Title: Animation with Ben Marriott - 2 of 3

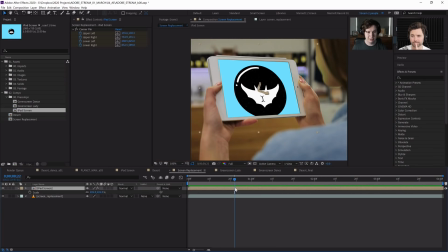But one way we could do that is by, we could just blur the edges. So if we add a Gaussian blur and apply that to our layer here, and let's bring this up to maybe 5%.
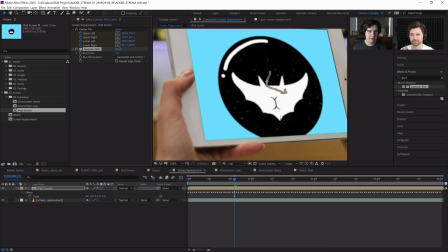Now the edges look a bit better, but it's blurrier in the image here.
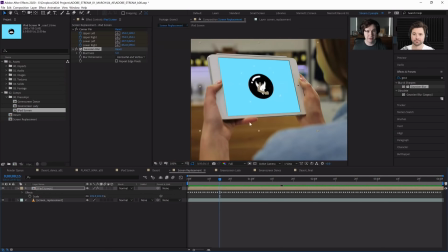Now we might want to blur this anyway a bit, because this iPad looks slightly out of focus, and a blur might look realistic. But maybe a 2-pixel blur is kind of look good. But if we really want to match our edge to a 5-pixel blur, what I would do is duplicate this iPad screen,
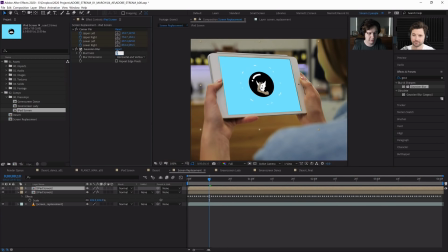and then on this top layer, blur it to maybe, I'll do 10% so you can see it easier in the example. And then use this bottom one, select track matte, and then use the top one as an alpha matte.
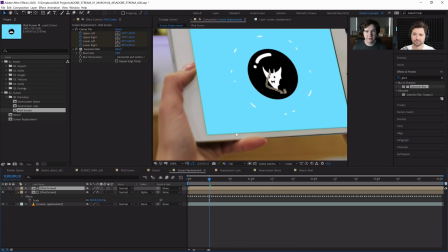So it's using the alpha channel of this layer above that's blurry and has a feathered edge, but the only visible layer is this sharper image here. So this top one, let's turn this down to 5 pixels. There we are.
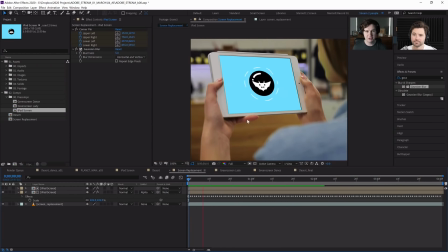Now, there's a few more things that we need to do to make this look, realistic in this scene.
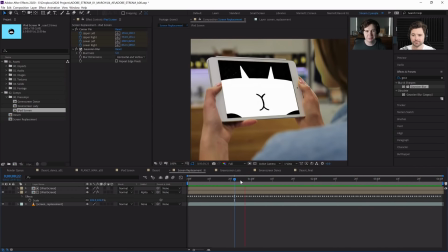One is color matching. And I'm going to show the color matching more in depth in our next example, back in our desert.
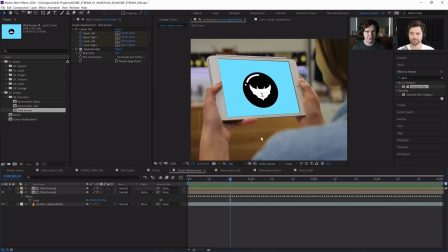But I do want to show something that's very specific to screen replacements, and that is adding a reflection. Now, if we look back at our original footage, they've put green on here. And even though that seems like that's an easier choice,
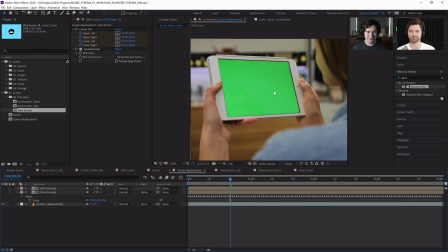it doesn't really make our job easier at all, because we weren't keying anything, we weren't replacing anything. Right. I think a lot of times they just film green on here so that when people browse through stock footage, they can see, we can replace that screen. Right. But adds a few more problems. We can see there's a lot of green spill light on this lady's face.
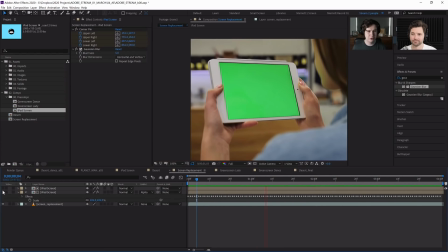It's not going to matter much if you're doing this in a corporate video or anything.
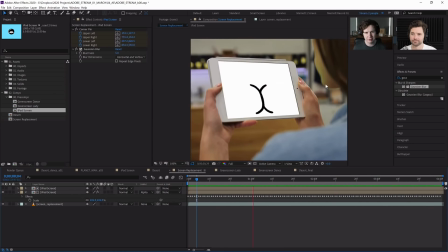I wouldn't even bother changing that.
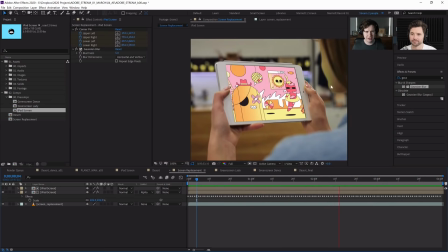You could just put a mask on and desaturate part of her face, but it's not essential, because you want people to be looking at the screen.
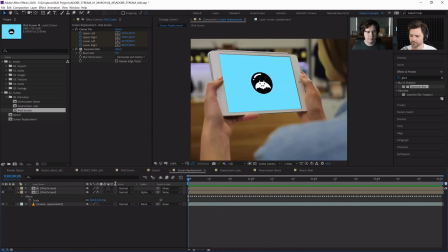Yeah. Masks are really hard to get at the moment as well. So they are, definitely. And also having a bright color like green means there's no real information about the reflection of this screen.
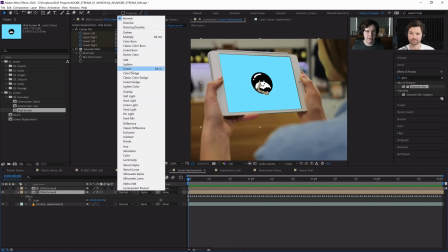If this was a black screen, we could just turn on our layer and apply the screen blending mode, and it would work perfectly.
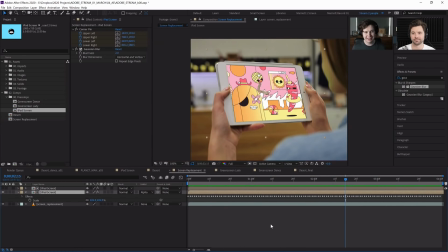But we don't have that. We've got a green layer, so we're going to have to fake a reflection.
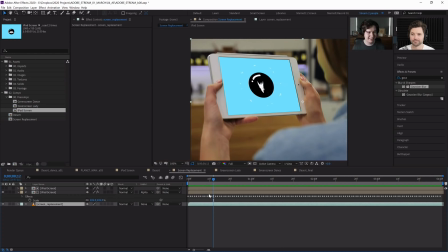So my method for doing that is duplicating this screen replacement. Let's get back to the start. This footage at the bottom, which I've called screen replacement, which is just this footage of this lady.
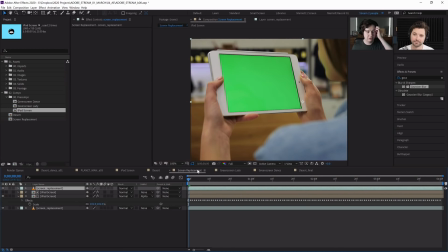I'm going to drag that all the way over to the top of the footage, and I'm going to
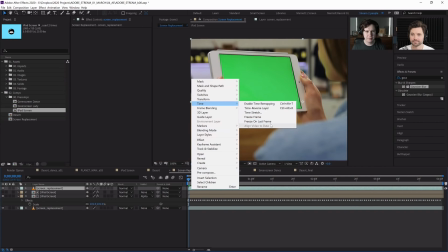right-click and go to time and freeze frame. So we just have a still from this image.
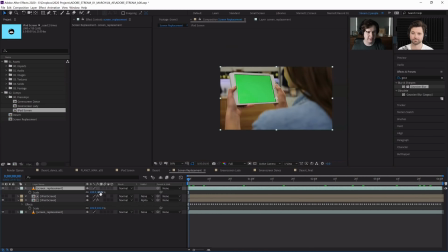And then I'm going to scale this up and rotate it
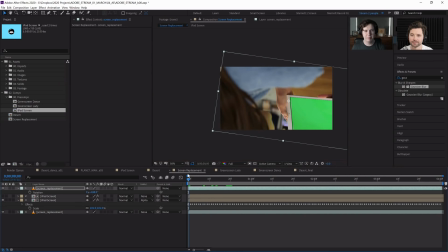over here, just so I have another part of the image, and apply the screen blending mode.
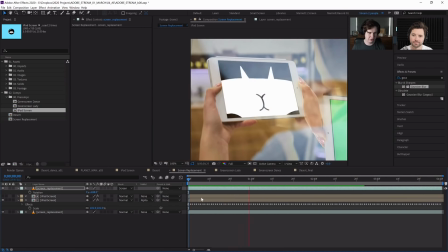Now we want something that looks kind of like this just on the screen, so we can see there's a bit of variations of light and dark. Oh, excuse me for a second. Sorry, I burp when I'm nervous. There we are. Okay, so we need to isolate
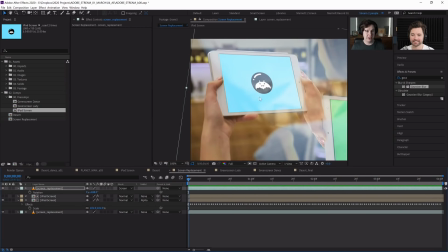this reflection just at this screen. Now we already duplicated our iPad screen to use as an alpha mat for itself, so we can just copy that, duplicate that with Control D, move that above our screen replacement, and then on our footage, our little reflection footage, our track mat, we can just change to alpha mat.
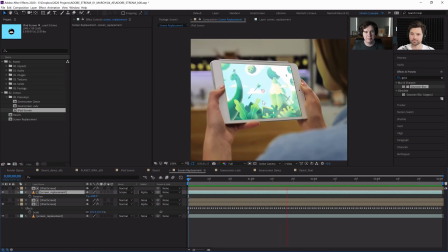So now that's limited to just our screen, and it just adds a bit more of a, looks like there's some realistic lighting in there.
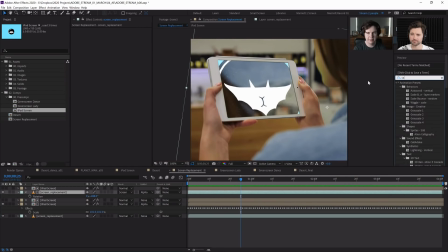And I'd also might want to add the effect curves, and maybe increase the contrast here. I like that we've frozen on a bat's butt.
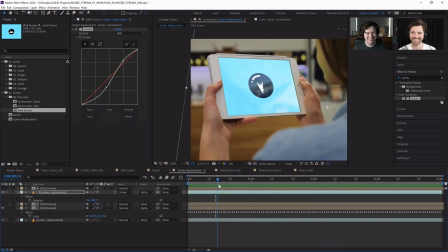Yes, of course. Look, it's essential.